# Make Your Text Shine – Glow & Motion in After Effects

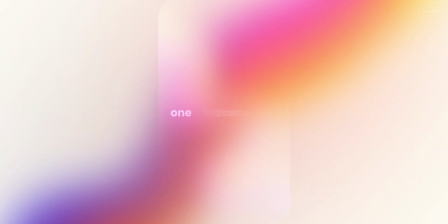0:00 In this quick After Effects tutorial, I'll show you how to create glowing animated text that instantly grabs attention.
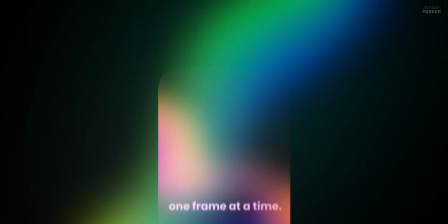0:06 No plugins, just a clean and powerful design. Whether it's for reels, shorts, or social posts, this effect will take your visuals to the next level.
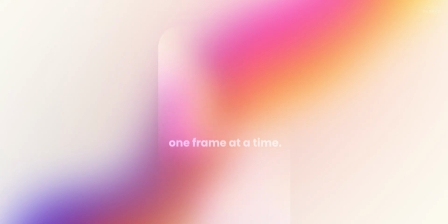0:15 Let's roll the intro.
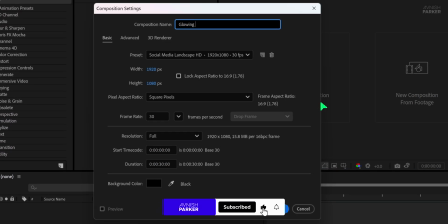0:19 Let's get started by opening After Effects and creating a brand new composition. Because this project is meant for social media reels, I'm selecting the Social Media Portrait HD preset with a frame rate of 30 frames per second and setting the duration to 20 seconds.
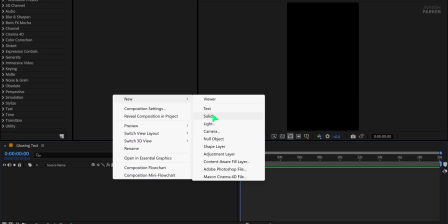0:36 Once your composition is ready, create a new solid layer and name it Background. Choose any color you like for now and hit OK.
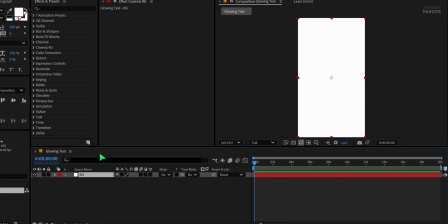0:43 Now go to the Effects and Presets panel and search for the four-color gradient effect.
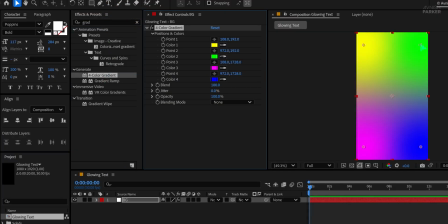0:48 Apply it to the background layer and begin adjusting the gradient points to get a vibrant and dynamic color mix. Once done, press S on the keyboard to bring up the scale property. Unlink the scale proportions and reduce the size to around 12%.
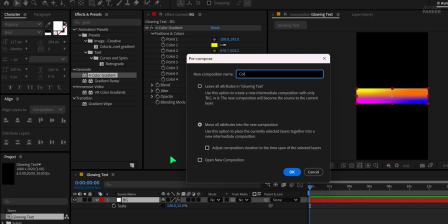1:02 After scaling it down, right-click the layer and choose to pre-compose it. Name this new comp color and make sure to move all attributes into the new composition.
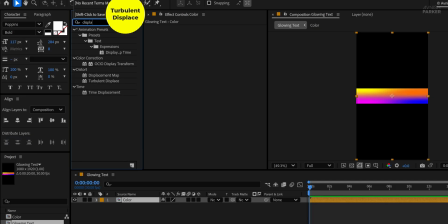1:11 Now head back to the Effects and Presets and search for Turbulent Displace. Apply it to the color layer and tweak the settings.
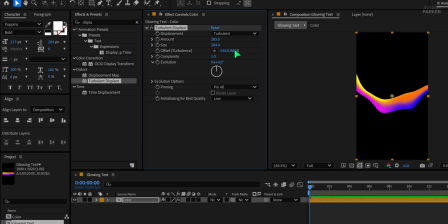1:18 Set the amount to around 285 and the size to approximately 204.
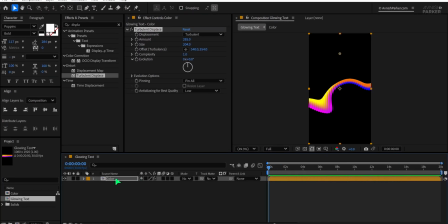1:23 This will create a smooth animated distortion effect. At the first frame, add a keyframe to the offset property. Then go to the last frame of your timeline and change the offset value to animate the texture.
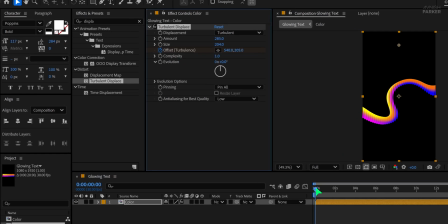1:35 This will give your background a flowing, energetic movement.
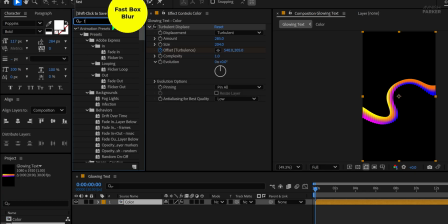1:38 To soften everything, search for the Fastbox Blur effect and apply it just below the Turbulent Displace in the effects stack.
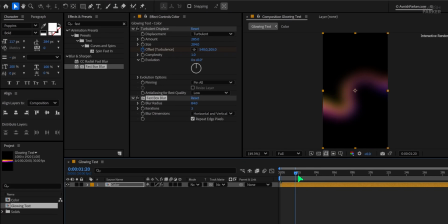1:45 Increase the blur radius to about 80 to get a glowing, dreamy look. Now we have this nice flowing background, but it still feels a bit flat.
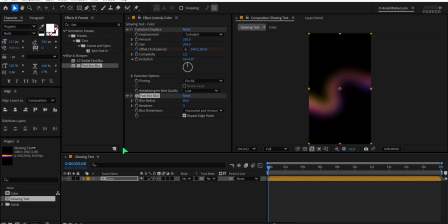1:53 To enhance the look, let's apply some glow to it. Head to the Effects and Presets panel, search for the glow effect, and apply it just below the Fastbox Blur in the Layers effect stack. Start by increasing the glow radius to a higher value so the glow spreads out smoothly. One important thing to note is that your project should be set to 16 bits per channel.
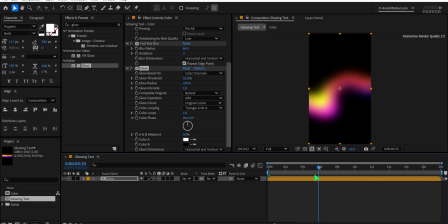2:12 This helps avoid color banding and gives a smoother result, especially with glow and blur effects. Once the glow is applied, minimize the effects panel to keep things clean. For an extra creative touch, search for the invert effect and apply it to the same layer. This creates an interesting contrast and color combination.
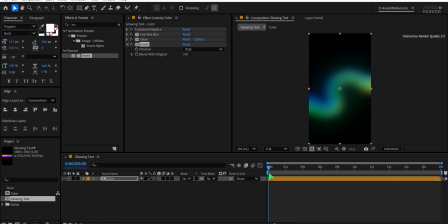2:32 I personally like this inverted look, but feel free to skip it or adjust it to your own color preference. Now, if you feel like the animation of the background is not dynamic enough, go back to the first frame, open the Turbulent Displace effect, and tweak the amount and size values.
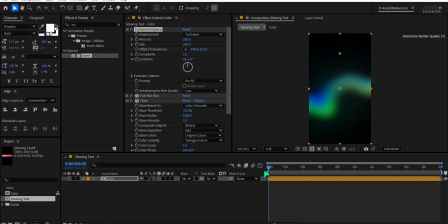2:47 You can get a completely different movement and texture just by slightly adjusting these settings. Once you're happy with the background, it's time to add the text. I'm using the Poppins font at a size of 117, but you can scale it up depending on how prominent you want your text to be.
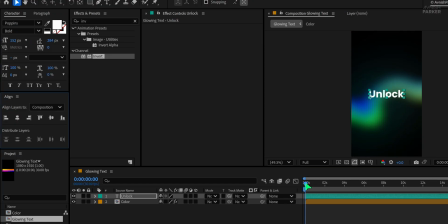3:04 Type your text and align it to the center of the screen. For animation, move to the 1 second mark, then press P to bring up the position property and add a keyframe. Go back to the first frame and change the Y position value to push the text down so it slides in from below.
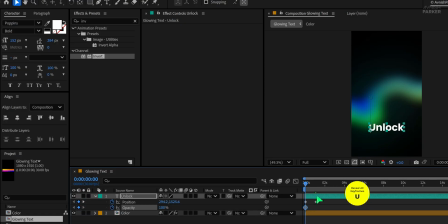3:21 Then press T to bring up opacity, add a keyframe to it, then press U to reveal all keyframes and place this opacity keyframe at this mark. Now at the first frame, change the opacity value to 0%. Let's place the second opacity keyframe at the half second mark, and now we have this nice fade-in effect.
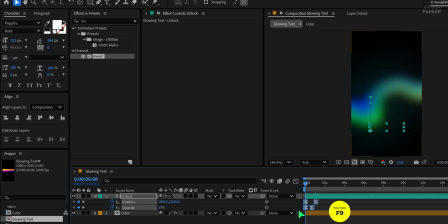3:39 Now select all the keyframes, press F9 to apply Easy Ease, and open the graph editor.
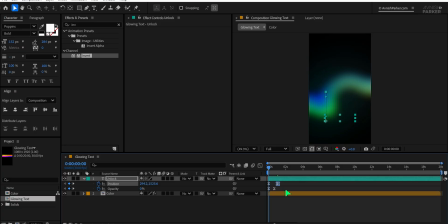3:46 Adjust the curves to create a smooth entrance motion so your text slides in and fades beautifully onto the glowing animated background. Now we've got a basic animation in place, but let's make it look even better. If you're not seeing the Motor Switches tab in your timeline, just right-click on the layer panel area,
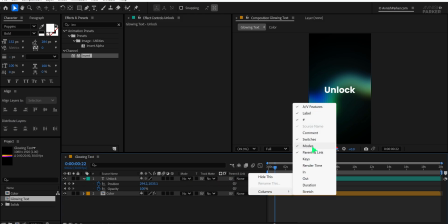4:01 go to Columns, and enable both Mode and Switches, because we'll be using them shortly.